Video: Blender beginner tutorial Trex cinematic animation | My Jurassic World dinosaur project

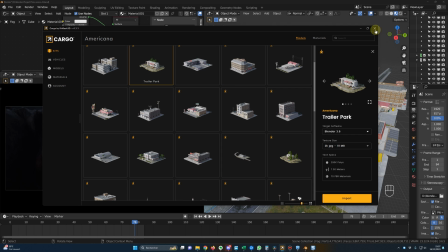(29:14)
And I mainly selected the buildings with the lights, as you can see here.
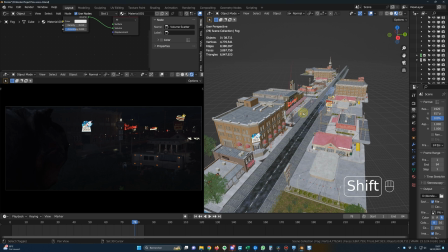(29:19)
This way it was pretty easy to do, and I think pretty good looking with a minimum effort.
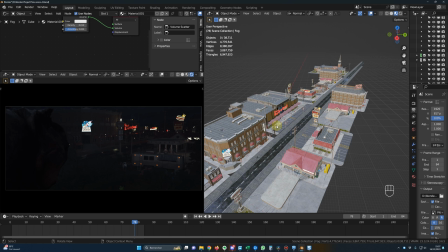(29:24)
And once again, I tried to focus on buildings with the lights to give some life to the city.
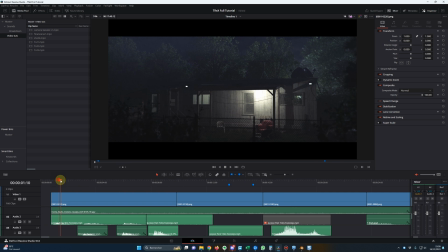(29:30)
Okay, that's it for the Blender part. And now in DaVinci Resolve, I did apply some grading.
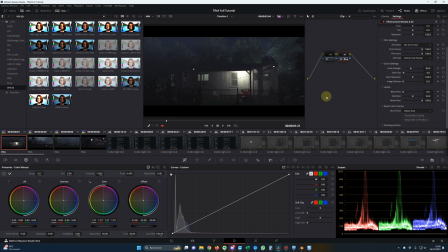(29:34)
And as usual, my grading is pretty simple. I'm mainly using Film Convert to do the grading. And here are my settings for this. So this is with the grading, and this is without the grading. So I added a bluish tone to all the different shots.
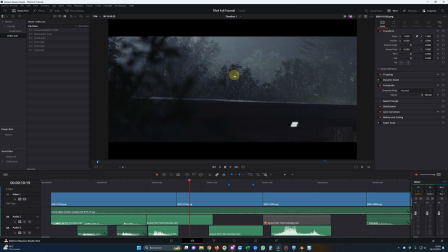(29:53)
Okay, I think the bluish tone is really selling the night effect, and it's adding well to the fog that we export from Blender.
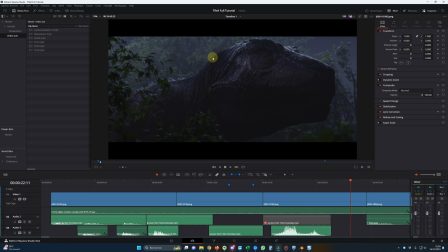(30:02)
And I think the lights that we created in shot number 3 is really working here on this shot, because we have this difference of light on the face, where we want to have the light in the eye of the T-Rex.
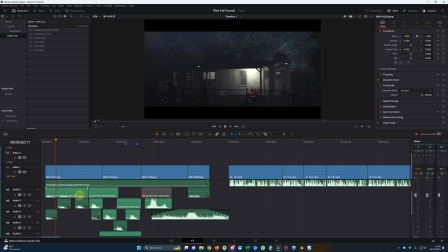(30:18)
And finally, I added a bunch of sounds and music to finalize the project. And for the sounds, I use some from YouTube and also from Envato Elements. Well, that's it for this project. Thank you very much, guys. If you have questions, don't hesitate to ask them in the comment section.
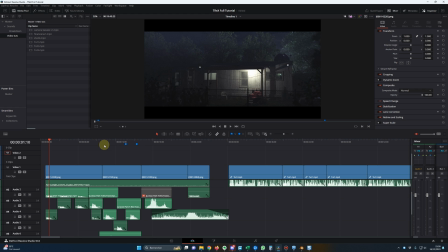(30:37)
I'll talk to you soon. Bye-bye.